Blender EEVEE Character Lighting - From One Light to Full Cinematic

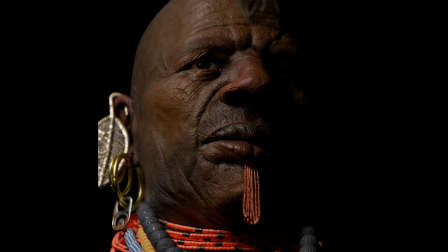247s
When lighting for portraits and characters, there's one thing that can make or break the realism of the entire image,
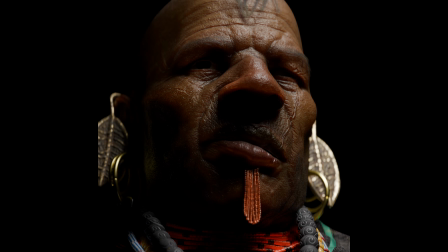253s
no matter where you place the lights, and that's subsurface scattering.
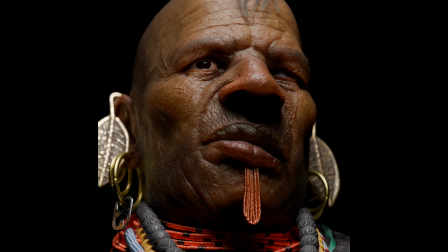257s
This is the shaded property that allows the light to travel under the skin and illuminate it from within.
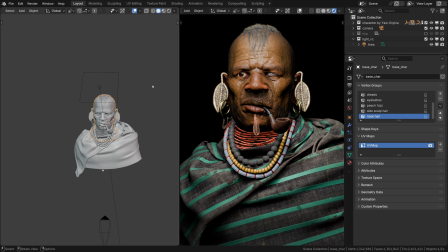263s
Sounds gross, but it's a very nice effect. I'm going to hop over to the shader editor to demonstrate a few things there.
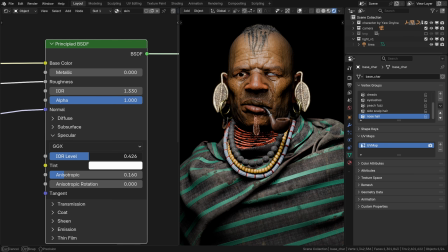271s
First of all, here we can tweak the specularity or IOR level. With IOR 0, it's just gonna be the base color, so some specularity is a must-have for realistic lighting of characters.
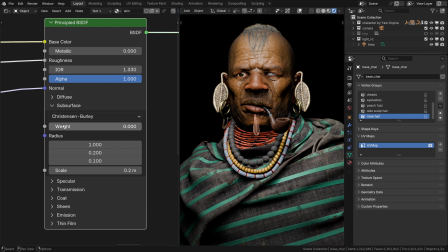283s
But then subsurface scattering is really important too. With the default settings, the characters might look a bit like resin, so I'll show you the settings that I typically use.
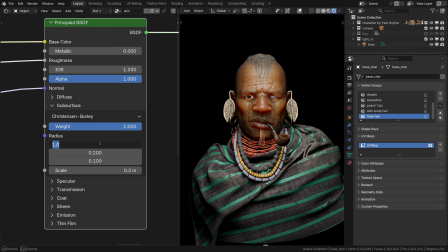293s
What I'm going to do first is reduce the red, green and blue contributions. 0.02, 0.01. And then we are left with the scale, which is essentially a multiplier for this effect.
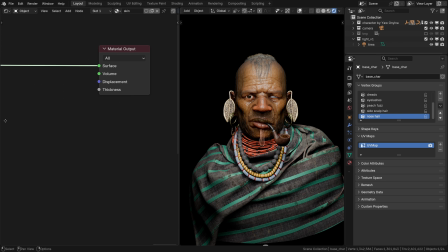307s
It defines how far the light penetrates under the skin. But also there's the thickness output, often missed. I'm going to set it to a very low value, like 0.0 something, to make it look more like actual skin.
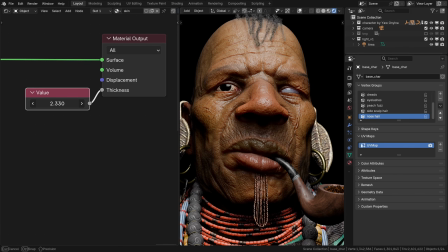325s
Right, see how changing that value allows to fine-tune the scattering. It's pretty cool that we can do that in real time. And then the scale that we can tweak to hone in on the skin look. I just can't stop thinking about the fact that it all works in real time in EEVEE.
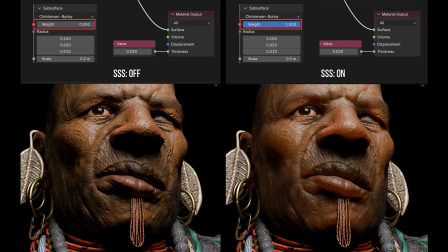344s
Somebody wake me up. So here are the subsurface scattering settings that I ended up using.
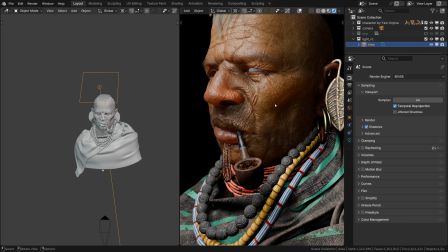353s
Now, as we've mentioned already, when using a softer light, shadow jittering is also vital.
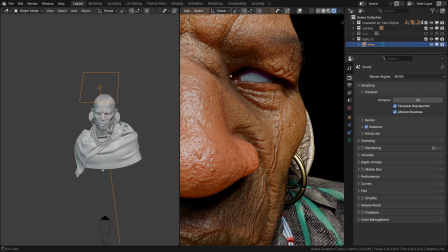358s
See how without it, some areas don't receive a proper shading, and these micro shadows are absolutely critical for realistic character portrait.
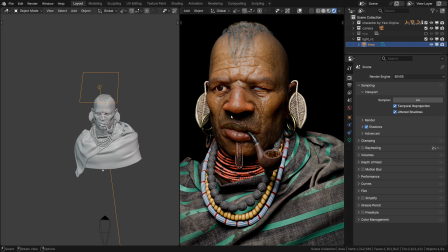368s
Absolutely critical. Then turning on ray tracing should help to fill in the shadows a bit.
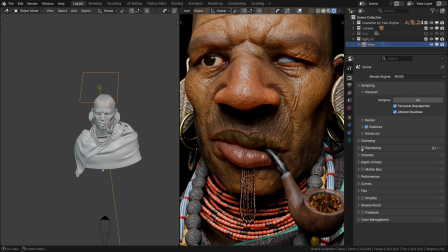374s
It's a little bit hard to tell here, but there should now be a touch of light fill in the darker shadowed areas now.
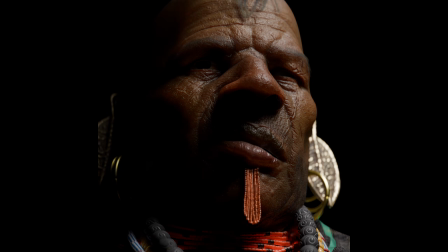384s
Alright, that is the first level of character lighting.
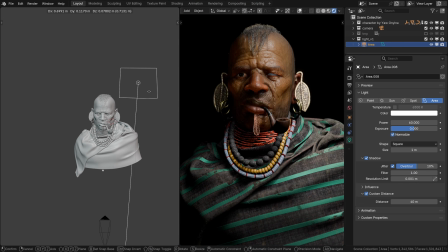387s
One light, no backdrop, the most minimal setup ever, which can still look super effective, with the right model, that is. Now it's time to explore level 2, nature or HDRI.
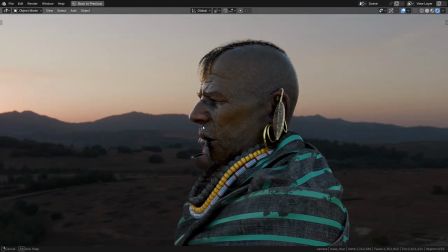407s
The second level will involve a full 360 degrees HDRI panorama of some nice location in South Africa, for example.
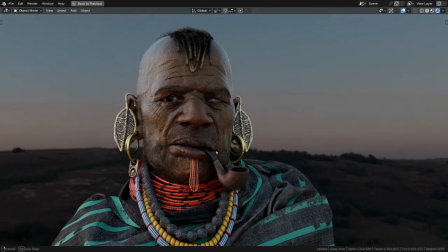414s
The goal is to place the character within this location lighting-wise.
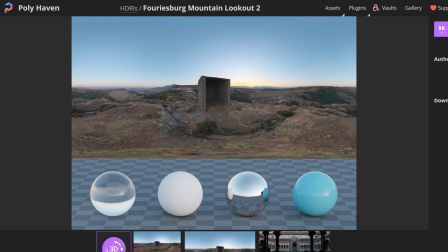419s
See, it's already a little bit more involved, as you'll need to download an HDRI at least, from somewhere.
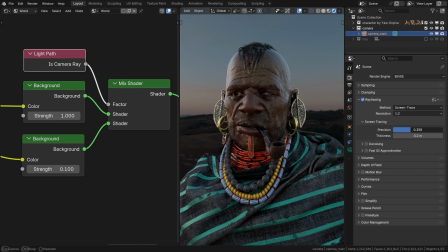428s
And then peek into the EEVEE's ray tracing settings to get the soft and natural portrait lighting going.
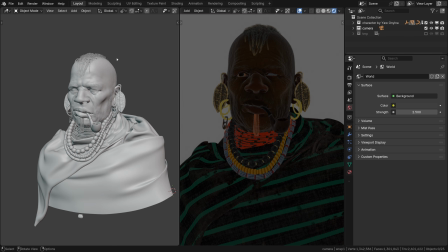434s
So it will be just a little bit more involved. This time I'll go straight to the shader editor, the World tab.
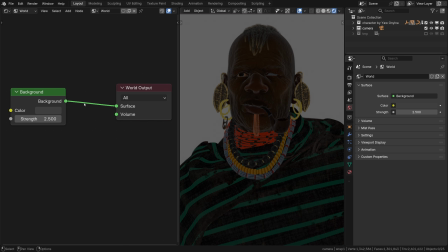443s
Now I'll click the background node and press Ctrl T to set up the texture nodes automatically.
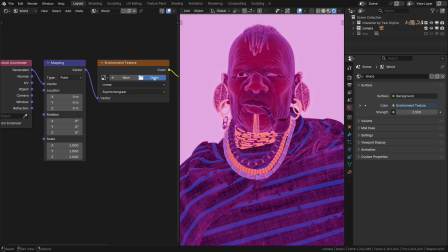449s
Now you need to find that HDRI that you have downloaded from Polyhaven, for instance.
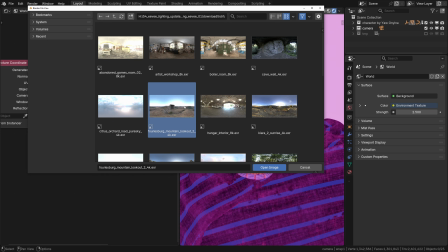456s
I'll use the Forestberg Mountain Lookout 2, a beautiful spot in South Africa.
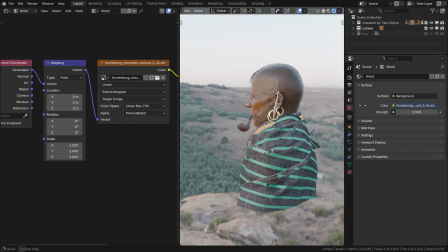468s
Okay, now the character should be in this environment. It doesn't look great so far, but we'll fix that.
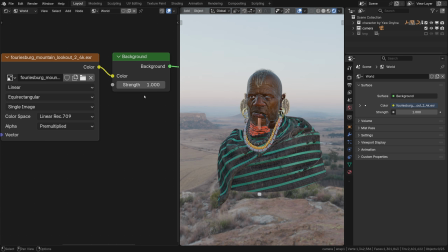475s
First of all, it's blown out, so the strength should be much lower. Then right away, real-time ray tracing must be turned on.
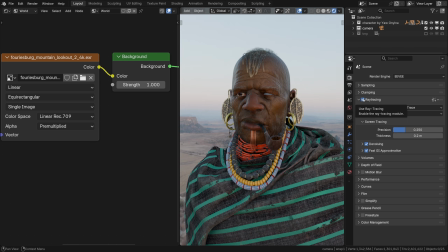483s
It will look better right away.
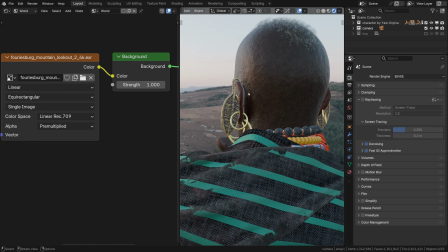487s
Just look how it removes those weird light leaks behind the ears and stuff like that by simulating a proper occlusion.
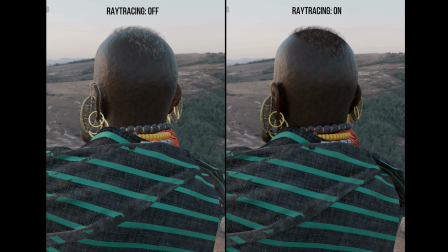494s
That's already a ton better.
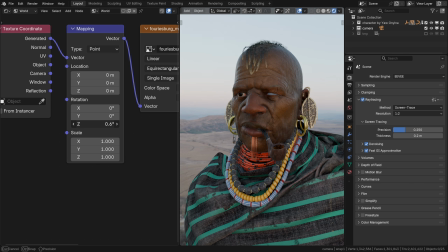497s
Next, you can spin that HDRI panorama on the Z-axis to find the best looking angle. For lighting the face.
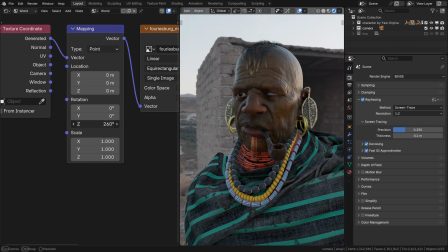505s
And again, I don't want it to be too fronty. I want the light to come in at an angle to create some shape and definition.
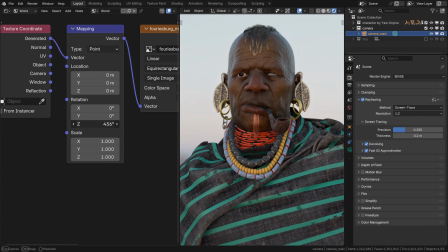513s
And usually there are a lot of different ways to rotate the HDRI to achieve that.
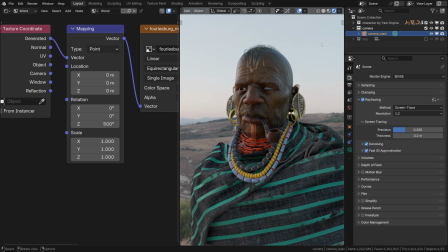519s
For instance, something like that looks pretty three-dimensional to me. Now I want to make just the background a bit less bright.
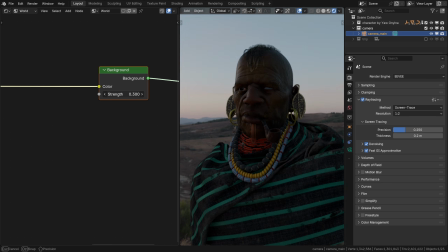527s
More like the evening. When I simply reduce it from here, the background looks pretty nice, but the face is now just way too dark.
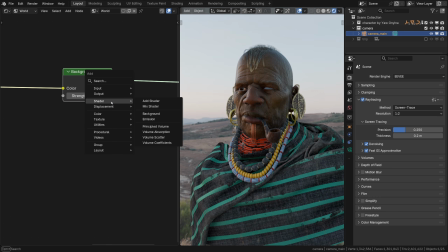534s
So let me show you a different way. To be able to adjust these things separately, we need a mix shader first.
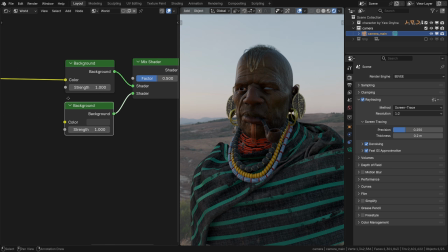541s
To mix between two backgrounds. Okay.
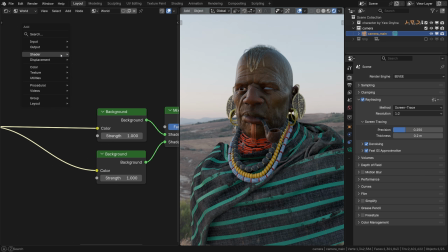547s
But then we'll need the light path node. Which, by the way, works in EEVEE at least partially.
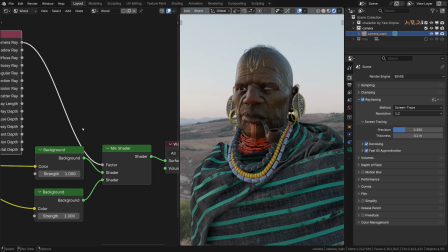555s
We need its is-camera ray inputs to mix between these two backgrounds. Ctrl H to minimize it like that.
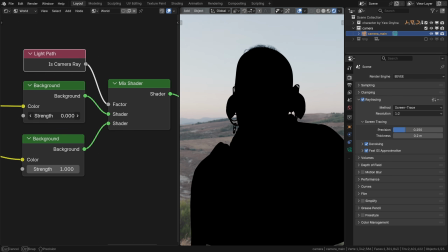563s
Now the first one will be just for the character lighting. So you can fine-tune it however you like.
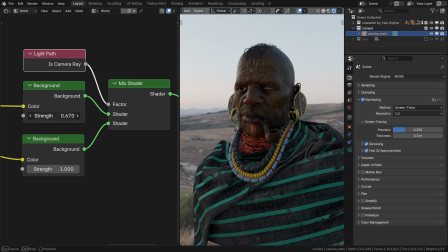570s
So you can make it weaker or stronger, whatever you wish really. It's just for the character.
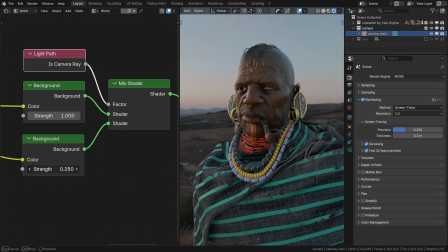575s
The second one will be just for the backdrop, so you can also fine-tune that however you like.
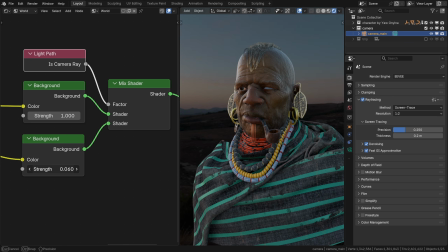581s
For instance, to make it nice and muted, to make the character pop. You can do really cool stuff with that.
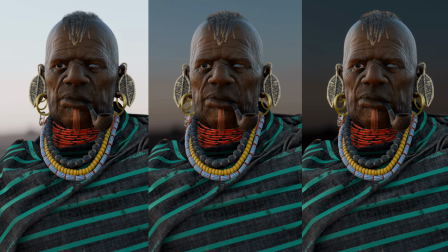588s
TLDR, you can always tweak the levels of the character and the background independently. The left image is technically a physically correct result, but what matters most is the artistic or cinematic realism. So it's absolutely fine to cheat a little, like in the middle image. On the other hand, if you go too far with that, like in the right image,
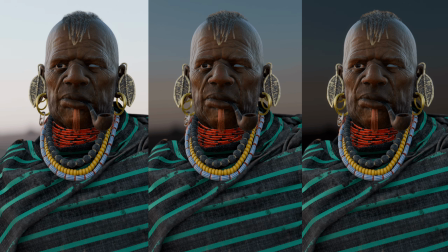608s
it may start to look a bit artificial, or as cinematographers say, it looks lit.
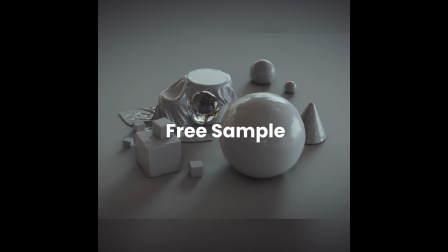614s
When it comes to HDRI lighting in EEVEE, the render settings can make or break it.
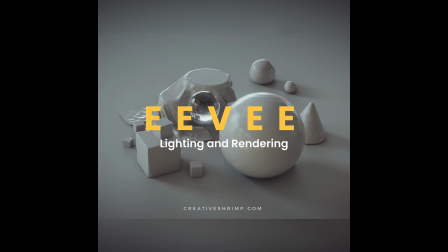618s
Our full EEVEE course is a deep dive into render settings, tips and secrets for HDRI lighting, and more.
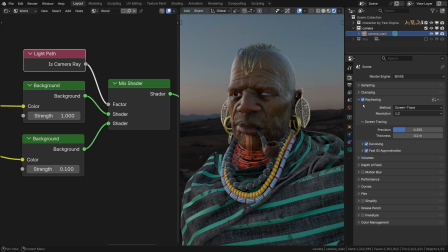625s
How realistic the EEVEE's HDRI lighting will look heavily depends on ray tracing and its settings. For better results, you can get rid of denoising, and that will add a lot of crispiness.
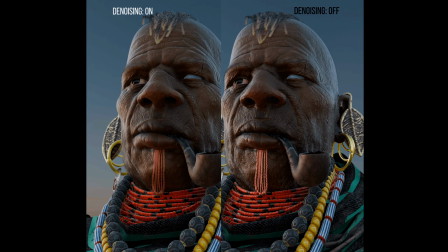636s
Pay attention to the fine detail. Fast GI approximation can also be switched off.
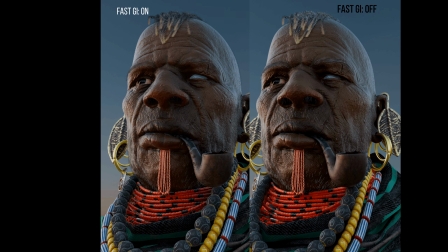643s
This one will be harder to spot, but there is a difference in precision. Maybe if we zoom in right down to pixels, you'll see the better contact shadows.
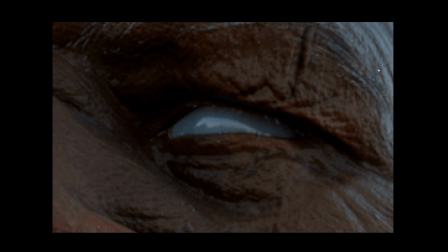651s
See that? Or zooming in on the detail, see how it makes it look slightly more realistic.
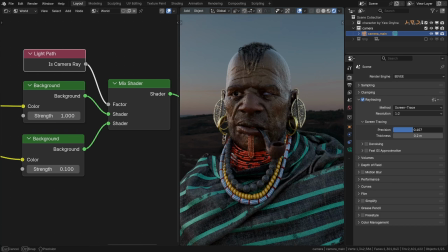659s
After that, it's a matter of maximizing the precision. Check the hair and the detail.
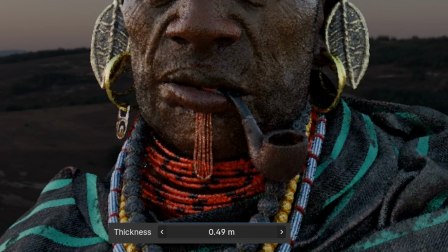668s
And increasing the thickness. Notice the occluded areas now receiving a more natural shadow.
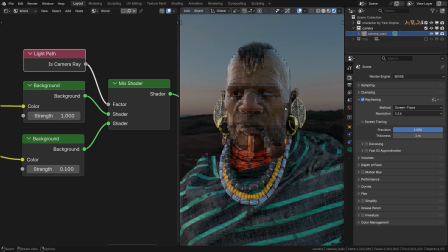676s
The resolution here is the quality or fidelity of this effect. It affects primarily the indirect light.
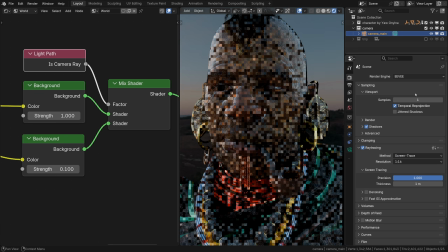685s
So if you set the samples to 1, it'll be immediately clear. So that is resolution, and it's better set higher for higher quality portraits, at least 1 to 2. Or better if your GPU allows to its maximum quality.
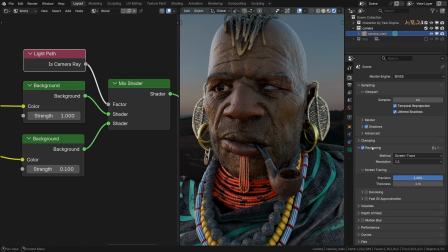704s
The jittered shadows doesn't necessarily matter much in this HDRI setup, but they can matter under certain conditions. If in the sun tab of the world settings the jitter is also turned on and the sun
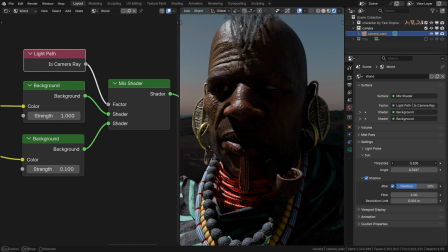718s
threshold is low enough to actually create direct shadows from the brightest parts of the HDRI,
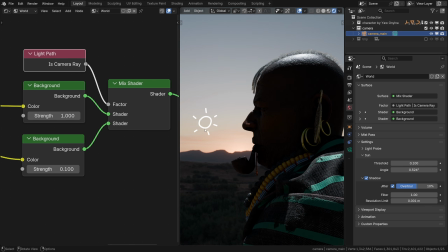724s
which will be somewhere here by the way, then it could really matter.
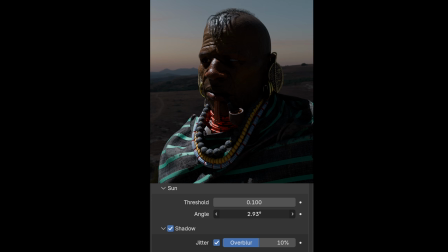730s
Notice how these shadows are actually flickering when I'm changing this value. It means they are jittered.
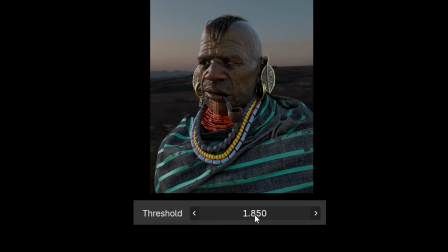737s
But anyway, if the threshold is set high, there will be no direct shadows at all, and there will be nothing to jitter.